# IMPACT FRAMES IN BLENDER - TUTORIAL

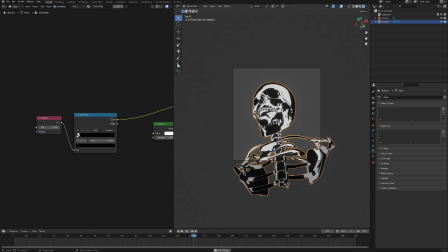248s
If you click zero to get into the frame, you can see the preview of your final animation. And the next step that we're going to do is make this skeleton jiggle a little bit to make the whole scene look more dramatic and dynamic as well.
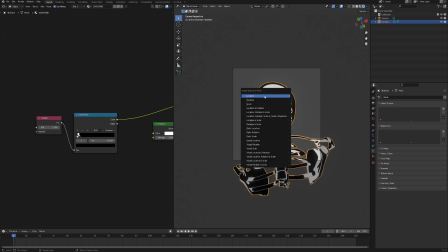260s
So with your character selected, click I on the keyboard and choose location. And now in this shader editor, change the type of the viewport to graph editor.
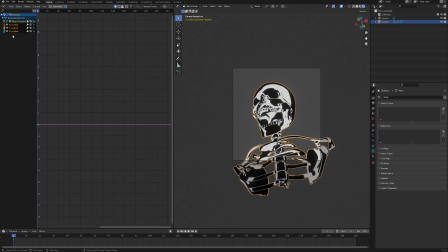268s
As you can see, because we clicked I, we added a keyframe to the location of our object. We can control where it is on the X, Y and Z axis. And because we wanted to jiggle and not do any specific movement we can get away with just using a simple noise modifier so click and
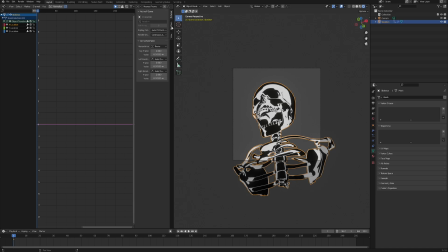286s
to get this ribbon and select the x-axis and then go to the modifiers tab and add a noise modifier now if you click play you can see that it jiggles on the x-axis which is amazing but obviously it goes way too far uh to the left and right and in order to adjust
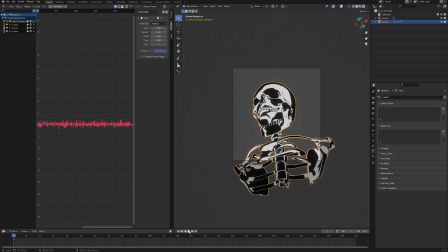301s
that bring down the strength of the noise until you feel satisfied so you can play the animation and then play with the strength 0.060 sounds good enough and now to add another layer of movement go to the z location and do the exact same thing so add modifier noise
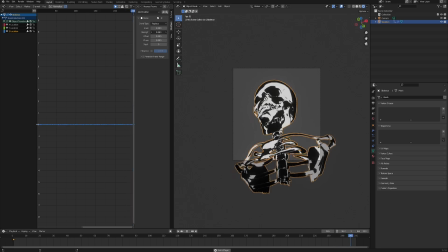316s
and then bring down the strength as much as you need in order to make it look nice so maybe something like 0.04 and right now it looks a little bit buggy so in order to refine it even further we can change the scale this will make the noise more frequent
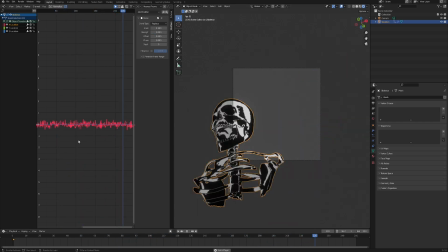330s
if that makes sense to visualize it we can bring down the scale to one and you can see the graph right here and as we bring the scale up um the noise is getting less and less frequent so we have those like longer pauses between each extreme position but if we put it to like 0.3 then
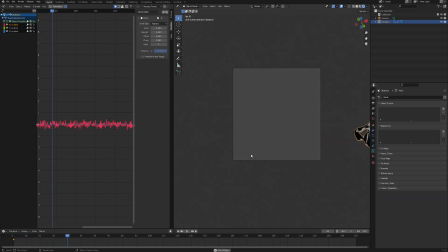345s
it happens so fast that we cannot really see the interpolation in between so with the strength like 0.04 you can see that we have this jiggly movement which is exactly what we want for our impact frame now let's do the same with the z location and with this step done we can switch back to the
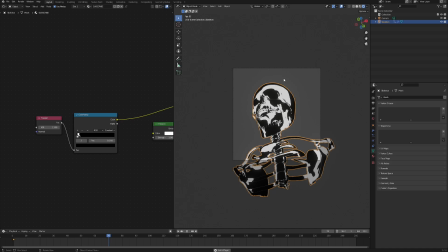361s
shader editor and now we have very strong and harsh contrast we have the aggressive jiggling but to make these visuals even more intense we can also invert the colors back and forth real fast that will really emphasize this oh my god what's going on feeling of the sequence so
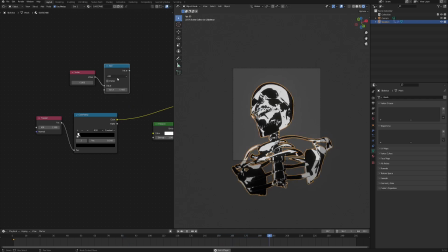377s
add a value node and then a math node and connect one to another and change the math node from add to ping pong then let's add
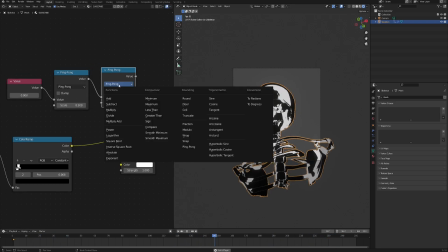385s
another node right after connect it like so and change it from ping pong to snap now the last note is gonna be invert and what this
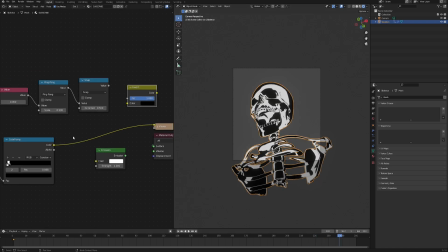393s
basically does it inverts the colors that we have so let's pause it for a little bit connect the color ramp into the invert color and preview the
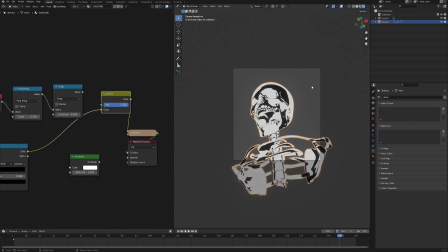400s
invert right now and as you see the factor one inverts the colors of our shader and value zero keeps it at the old one and in between it goes through this gray which we don't want at all and that is why we have this snap so let's set the ping pong scale to two and then snap increment to one because we want this to snap to either zero or one.
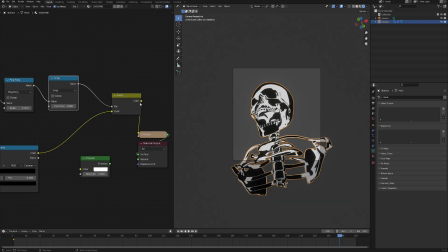419s
Now connect the snap value into the invert factor and the invert color can go into the emission color and then we can preview the emission and now if you click play you can see that nothing is happening because this value that we have at the very beginning stays at zero throughout the whole animation. But if we want it to change over time we have to add a driver.
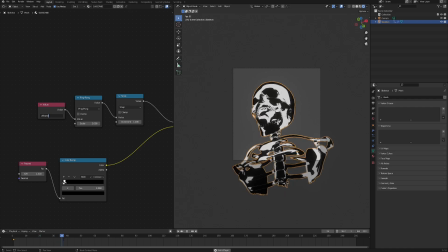437s
So type in hashtag frame which is gonna take the value of the frame on which the animation is currently on and then we can divide it by some small number like two and you can immediately see that we have this sort of stroboscope effect going on in here.
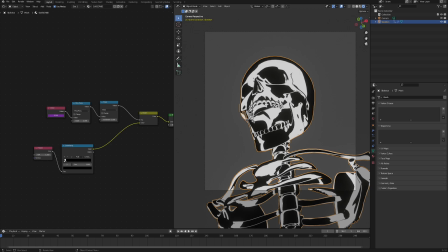449s
So the character is done now let's take care of the background and the foreground. So click zero in this viewport to get out of the camera view and shift a add a mesh plane.
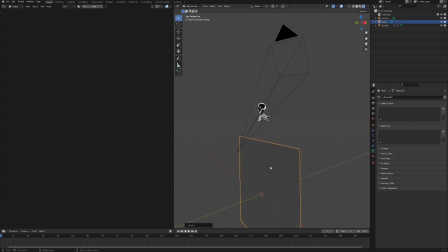458s
Now rotate it on x-axis by 90 degree and position it behind the object. Make sure that it's positioned in a way that when you go into the camera preview it covers all the background.